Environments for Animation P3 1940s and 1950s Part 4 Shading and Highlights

Mm.
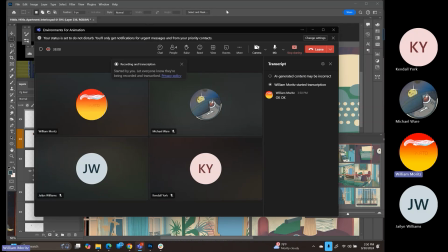Okay, okay. Here we go. Back to our six-shot sequence.
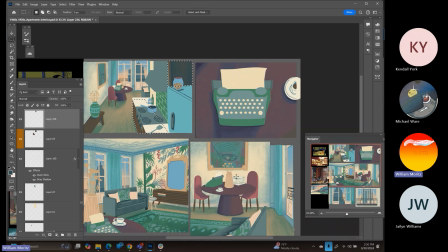And what I've got going on here is I have been developing the shadow pass on this scene,
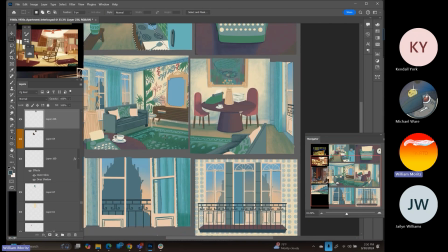and I've got a couple more things to be able to create within the shadow pass. I want to make sure that I do this thoroughly and check all the boxes at this stage before I move forward and on with the rest of the piece. But Man, I think tonight is the night.
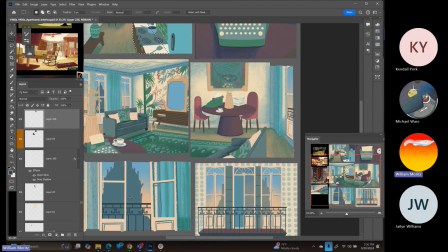Tonight's the night to go in and start working on this church building. Um, Stuff that I've got left here.
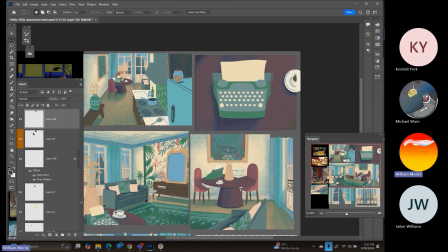So on any of my brown furniture, I haven't gone through and put any of the shadows in there. So I'm going in and doing the shading on the kitchen, on the metal part within the foreground of this top left one. I'm going to go through and slow down and do the shading on the typewriter here.
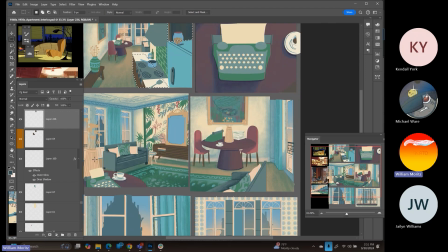I've got some shading to do on the brown piece of furniture in this section, more on the typewriter, some of the glass, and start dropping down the opacity of the glass so that we can see behind it just a little bit.
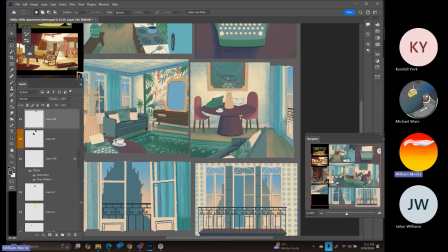Typewriter within this scene. One of the other big things that I want to add some shading to is these tan doors right now. They're completely bright in one color, and just to make everything consistent, I want to add a little bit of shading to them down at the base. This is going to help it so that when the lighting starts to fall within our scene, I haven't done the lighting yet.
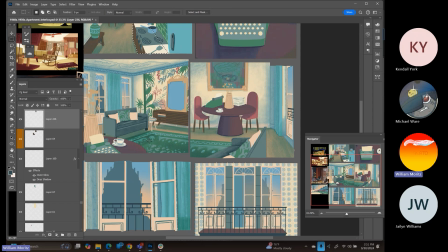We're getting really far without that. It's going to look really good.
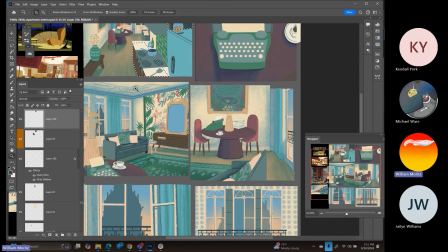I've gone through and added a couple more details, so I finally put in the ceiling details within there, and I'm happy with the way that those have turned out.
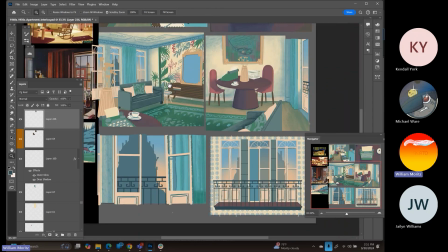So I think that adds a lot to that room space. Let's see here.
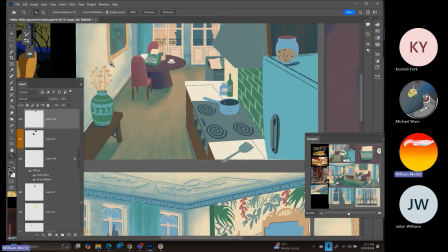Yeah, I've got some more detailing to do over here on the other picture frame.
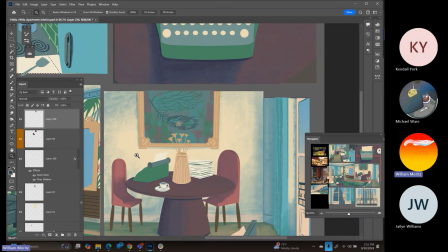So I also added my painting to the wall. So if you guys, I think a lot of folks, whenever you go through and do one of these 1940s, 50s environments, you end up adding wall art to it.
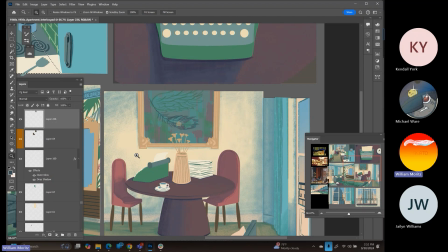It's so interesting when you look back at the history of 2D animated shows, Looney Tunes, Merry Melodies, all that good stuff. The way that they actually handled the wall art and the stuff that they put on those wall spaces is always really, really interesting.
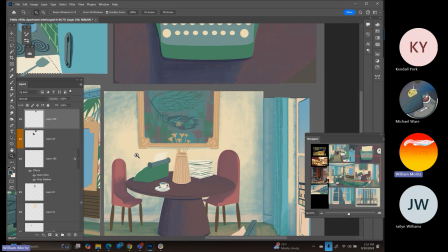They do modern abstract expressionism, and it's a chance for the artists who are, rendering these objects in these environments to go into full abstraction and do something really funky and unusual and a little bit outside of
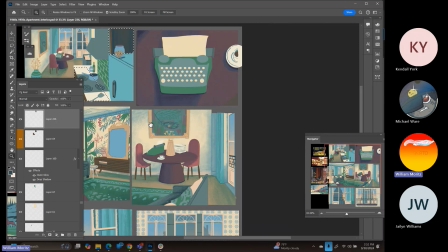their normal routine. So that's exactly what I've done here.
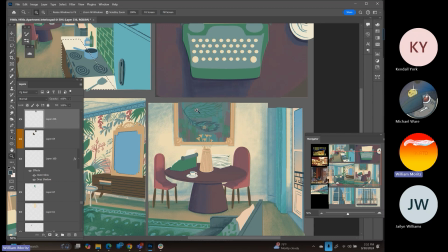I'm working with the colors within my space, but trying to create a composition that is not drawing too much attention to itself.
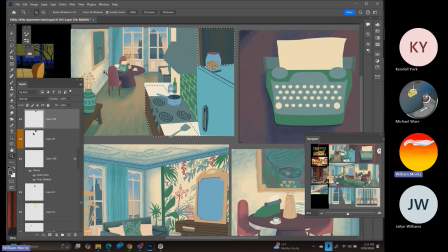It's sitting on the wall comfortably. Um, but it still gives a little bit of texture within that space.
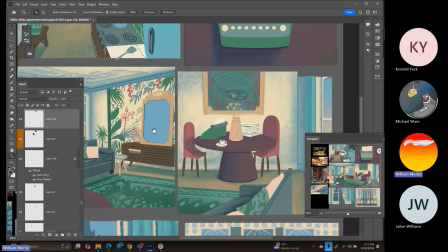So it's not shouting, and instead it's just still visually interesting,
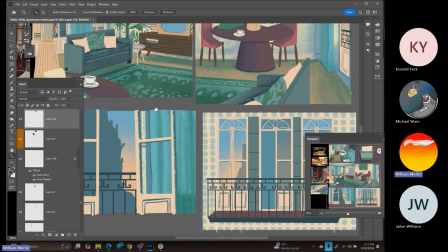but gives our character still room to be able to act within the space without causing too much contrast within the rest of the room.
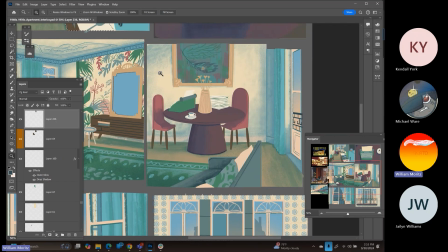So that's kind of my goal when I create these wall paintings, is just to make them abstracted and sort of interesting, but not overpowering to the rest of the shot.
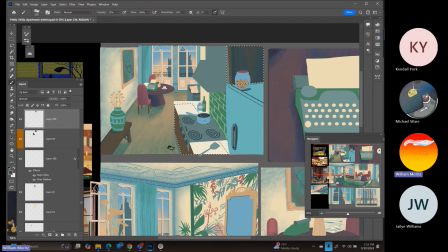So right now I'm going through and working on the wood details and building that up slowly here.
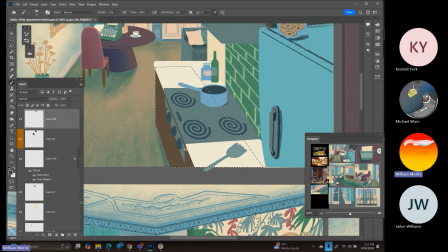Should probably have an oven underneath this stove. That'd be a good idea to add in there. So interesting. This period of design
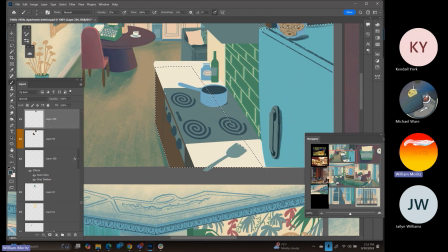seems like, it's the this is the time when America was super prosperous. We had our industrial revolution. Things were cheap, homes were cheap, and
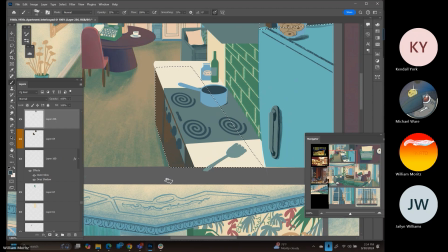had a lot of innovation and design during this period. That was pretty fascinating.